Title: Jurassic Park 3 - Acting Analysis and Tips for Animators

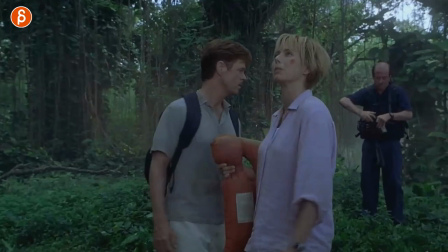a full body pose or just facially and that's why also to be interesting you go you go almost full body but you can show mechanics then you can show close-up
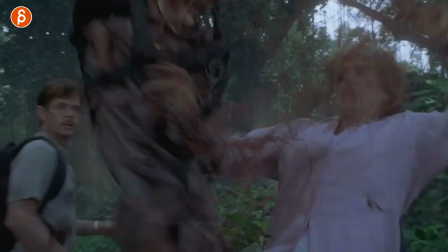extreme facial animation back to more complicated mechanics
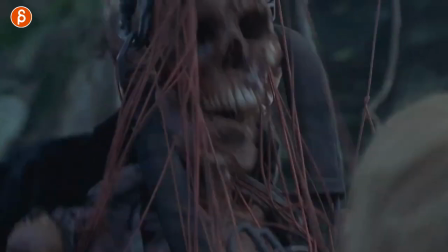here in an interesting maybe five second long three shot sequence here's another one in
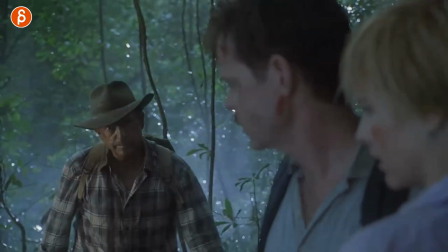terms of staging and this is classic spielberg and there's so much i love about this a in terms of you can show off close-up
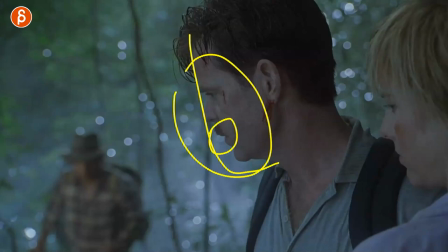facial pantom over there but lips right you can always substitute lip sync or pantom whatever you want to do but i like this where you have one character this could be a supporting character whatever it is again this could be human this could be an animal both animals there's so much you can do with this and then the change
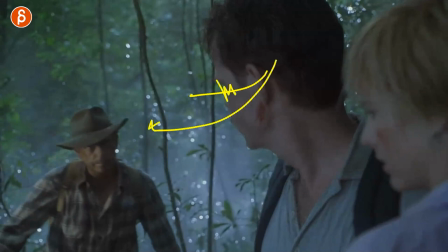them looking we lose the eyes so then the audience also goes over and follows that turn to this and now we
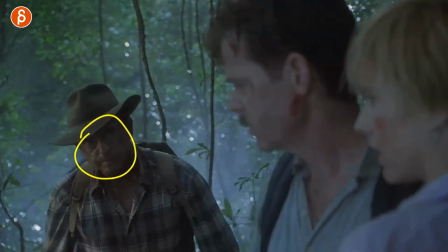have body mechanics you can do a cool walk or something like that and then you got your facial either pantomime or lip sync always a big fan of gestures that are cut
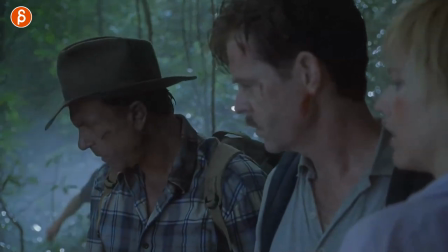off it's just kind of part of performance but it's not super presentational and then that classic setup here this is so
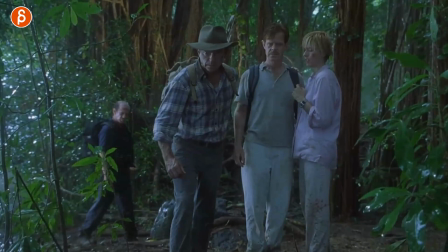spielberg and i love it you got that's a great pose to stop on you got this character coming in you can show off mechanics These are here for context and staging and contrast and posing.
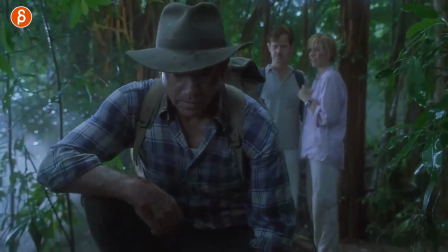Then you got this guy coming in here. Look at that. We follow him, we go down, you translate and tilt down and then end with the tilt for this.
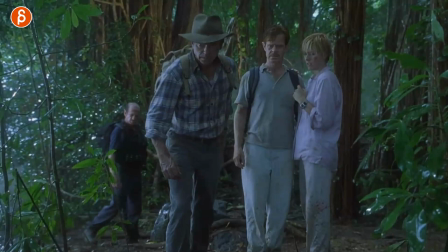I just love all of that, that setup where you can show off so much in terms of whatever action in the background, then just the pose,
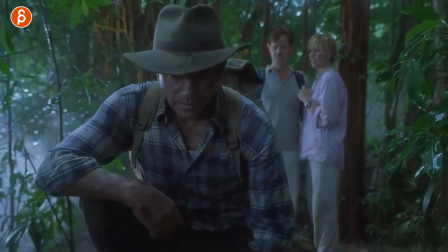and then mechanics of a walk, kneel, plus the facial expression of whatever you want to do where the audience goes,
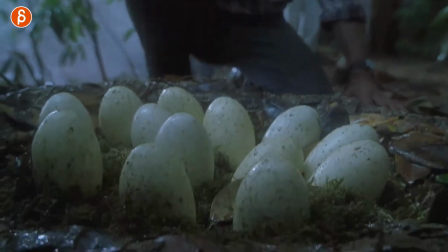what is he looking at? or she and then we go down and reveal and that reveal could be tiny little creatures running around for more animation i
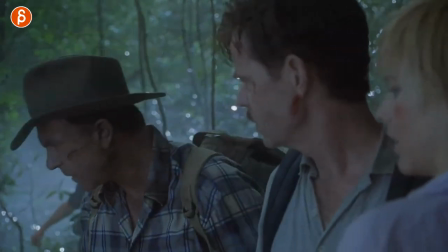think that whole section here i mean that whole beginning is cool too but that whole section i think could be repurposed again as a springboard don't
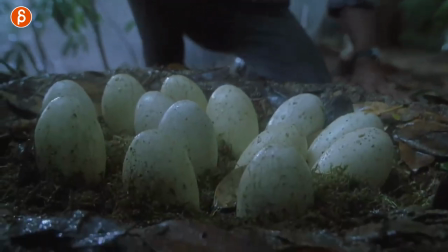copy this but you can add so much into this for really interesting and cool animation shot which dare i say i'm going to use and copy and change but i really really like this and i want to do something similar in the future this one is a bit longer i'm scrubbed through but
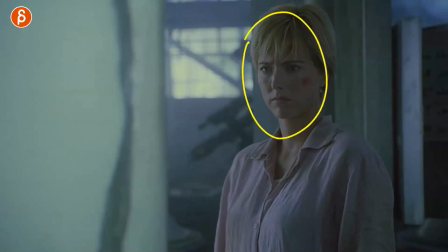it's kind of the same idea the contrast of someone observing no pantomime no lip sync and it's all in the eyes in the face head
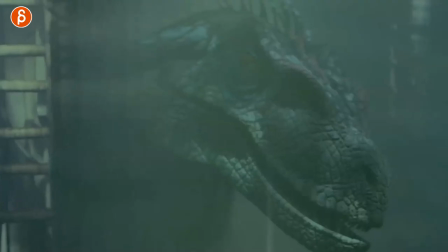tilts darts whatever you want to do looking around and i love this and again you can choose something else but i was a big fan when you have
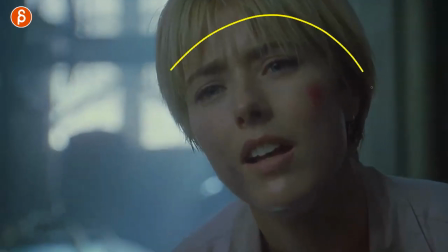the audience and the character looking at what is going to happen all of this lots of close-up animation you could do and then that'll
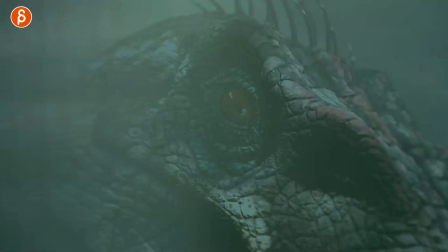change there and then you got that reaction it's very short but kind of like whoa what happened and then that reveal like there's lots of stuff you can do here in terms of pantomime and just reaction really close-up facial acting then after that freak out it's this that I like a lot that
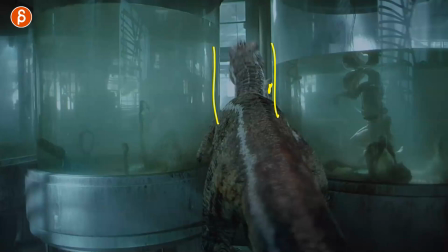something is trying to get to someone or something else and it's stuck there now I wouldn't really frame it like this for animation just because of silhouette but this really illustrates what is going on and what prevents this creature from going through but imagine it's potentially a bit more three-quarter and it's maybe on the other side so we can see the creature looking through
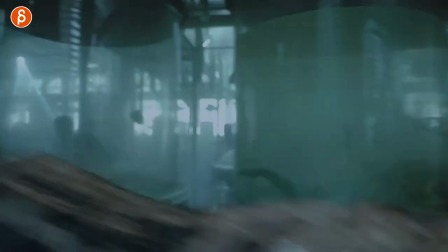but this is really cool in this case it goes out and then the camera tracks over lots of cool stuff in the background but again take the idea
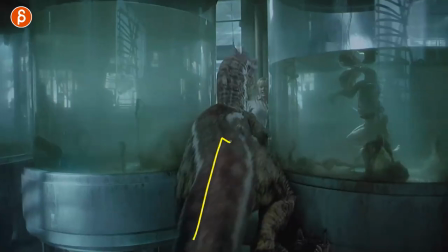of that this could be a lot of really cool weight of a creature going forward and then stopping and just the the effect of something that stays and can't move how that affects the creature trying to push and just kind of the the stop and go and impact on
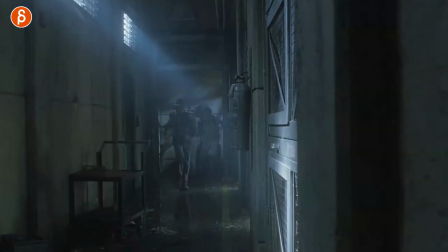whatever yeah the muscles the flesh the body i think that could be really cool mechanics and then going forward there's another moment that i really really like is this
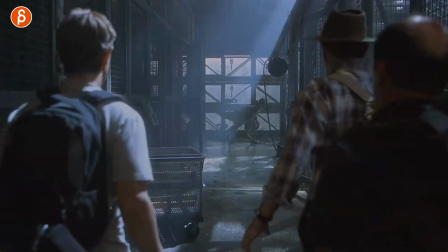I love that slip too here that's great at the end
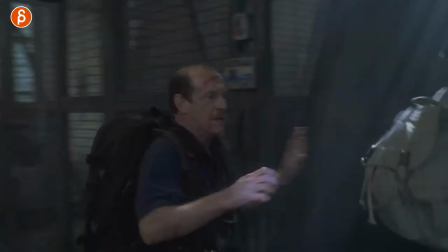anyway goes forward here and then this so they
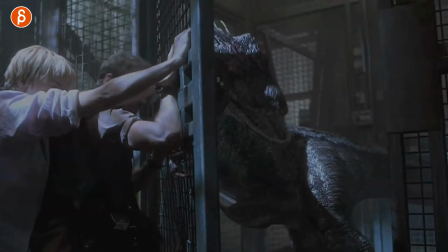are trapped here is pushing pushing pushing that's a cool weight assignment so again you can have like the contrast too of holding like this and then straight arms here whatever creature this could be I don't know two creatures in the human pushing again you can change this completely but i like this idea and especially this it's a cool
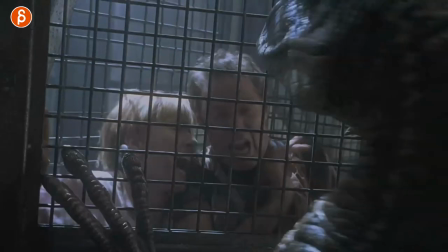angle but this idea this to me just looks like fun where you have two characters squished you can have interaction like you know facial
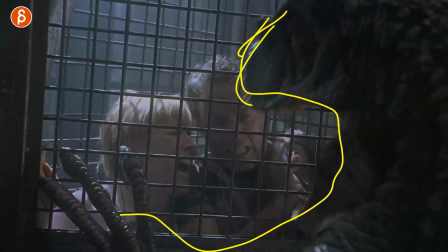shapes in there for the squish uh kind of an overbearing shape here that overtakes the frame for the danger and lots of close-up facial
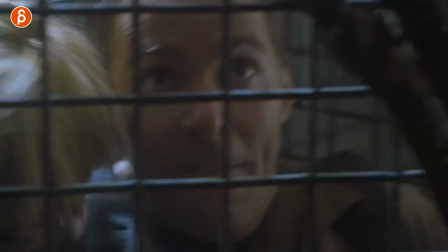extreme acting and pantomime just for a fun shot and continues here with another idea of oh and it goes up and goes down anyway i don't want well
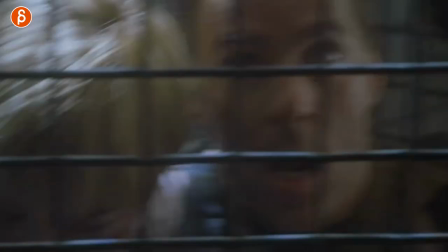too much if you haven't seen it yet but i just like that whole setup of something where this is the actual framing where there's someone cut off
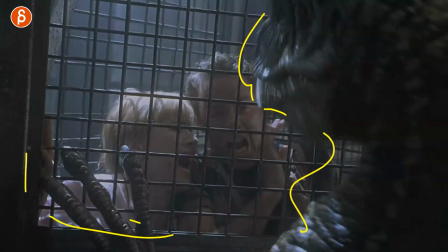there's something overtaking the frame but it tells us in this context of why are they freaking out and it gives you a cool kind of layered
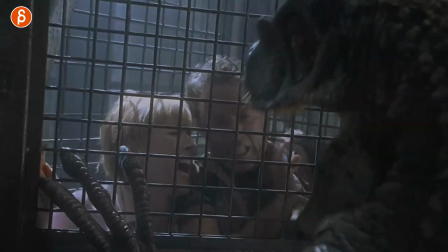element of foreground and mic ground and background and just that not just people acting where you do your animation where you freak out but the
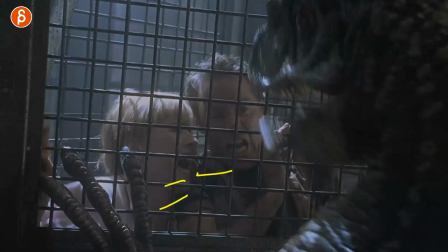combination of two so you have contrast and potential pantomime again the contact the squishiness and all of that i think could be really interesting to anime and it shows it gets an older movie but you can find things in all kinds of movies sometimes it's just kind of the the main idea of a sequence a moment a move an acting choice or an action and you can take that and then completely change it but still keep the essence of it but then make it your own and make it as original as you can which is always the you know the hope of the series that you don't copy this but it helps as a springboard for more ideas and speaking of springboard for more ideas if you feel like you got now ideas thanks to that and you want to work with me so I can help you make your shots more awesome. You know my pitch at the end. I have workshops and you get a link in the description with all information. My workshops are always open for signups so you can start at any time. And speaking of time, thank you for watching until the very end. And if you want to see more of that, feel free to subscribe if you want. I upload almost every day. Weekends, not really. Other than that, mostly every day. That is that. Thank you for watching. Thank you for your patience. Thank you for always tuning in and I will see you in my next clip.